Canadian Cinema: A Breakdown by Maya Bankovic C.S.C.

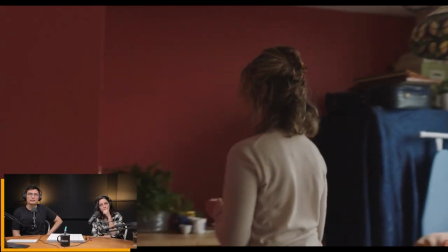1804s
i'm guessing that's just natural light and some diffusion through the windows or
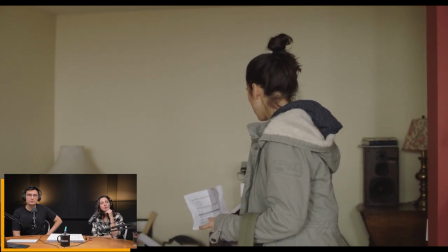1809s
playing with the shears for i think just the shears probably yeah because sometimes you put up a whole silk
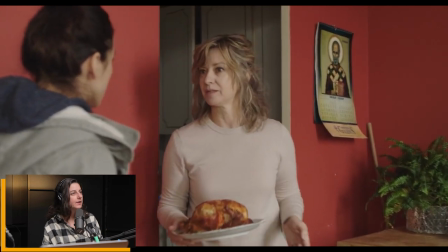1814s
and it just goes everywhere right it just kind of yeah and this is like i don't know kind of also embracing
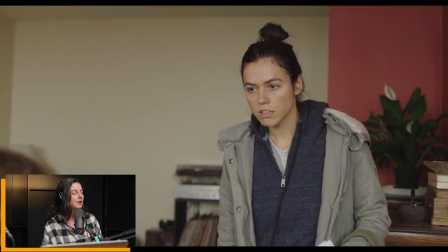1819s
the the front light which can look very pretty on people but also it's bare walls but it's it's a story point you know because she she used
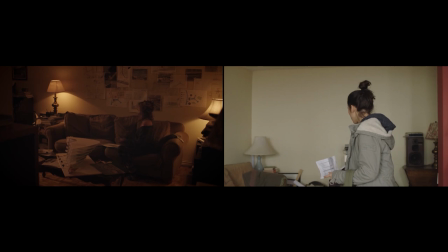1827s
to have all these plans up on the walls that was part of her yeah her like kind of looming mania but it's all gone so sometimes it's a good thing you know to just uh do the whole like light of day thing
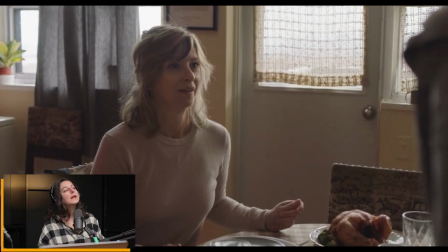1840s
do you have any nig there at all yeah i think so i think probably some floppies on this side
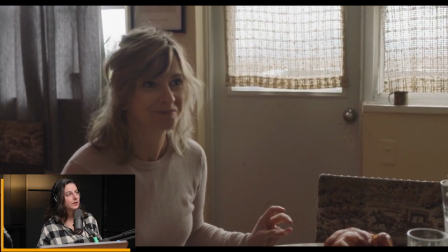1846s
yeah but even the window light thing normally i like to like creep something else around a little bit like right behind like you know probably almost beside
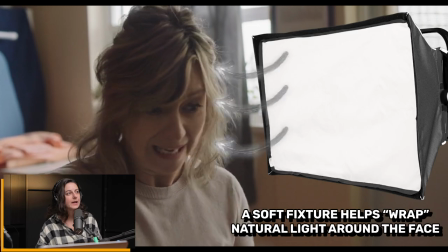1854s
the window so that it carries it over it kind of continues the wrap yeah that's really cool i really love this movie thank you oh yeah
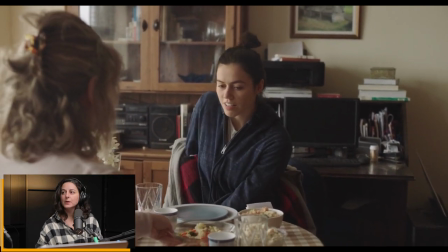1861s
i'm glad it spoke to you i think it it can reach people for unexpected reasons this one yeah i really buy them as a
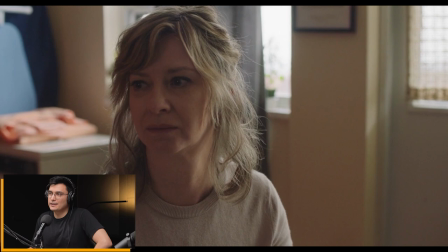1869s
mother-daughter too they're just such good actors both of them but it's so cool like the casting came together like with the language i guess that must have Yeah,
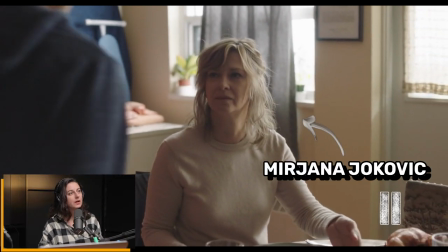1879s
Mirjana, who plays the mom, she's like something of a legend for former Yugoslavia,
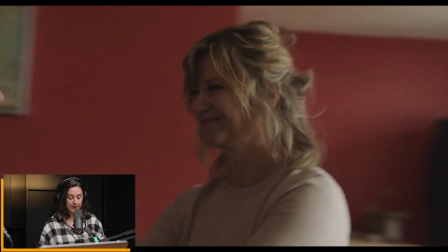1884s
you know, she's been living in L.A. for decades now and she's actually a professor too and stuff.
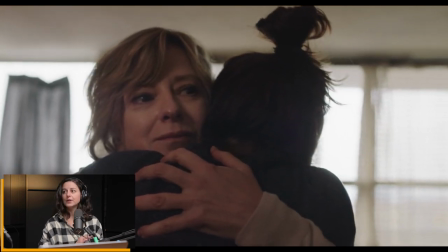1888s
So that was someone the director, like she really like kind of went after and like, you know, she, Mirjana's amazing.
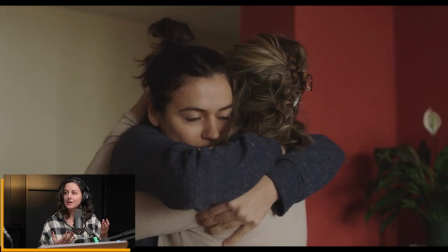1896s
She's like, I just couldn't get the character out of my head. You know, I was like, I think I have to do this movie.
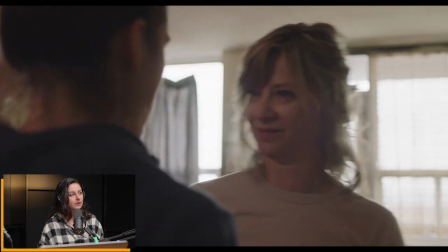1901s
so she's a very passionate actor and uh took time out of her own schedule you know to and she's like let's just make it work let's do it so that's awesome all right and uh i guess for this you said you only had two weeks to prep for yeah yeah and a lot of that was just trying to find that location together right i mean what'll work what kind of crew did you have here um it was actually just like my gaffer blaine badge key grip was chris leblanc and then we had um we had brad usher helping chris leblanc and kind of almost just swinging it was really small yeah yeah and then um focus puller was uh gabriella osio vanden who's a great dp actually uh and she she just came out for fun i don't know like i mean like it was a job but you know what i mean like she was already doing her own shooting and stuff but it was great because she has such good instincts too and it was all kind of improvised blocking and focus pulling and everything so it was very tiny yeah that's awesome let's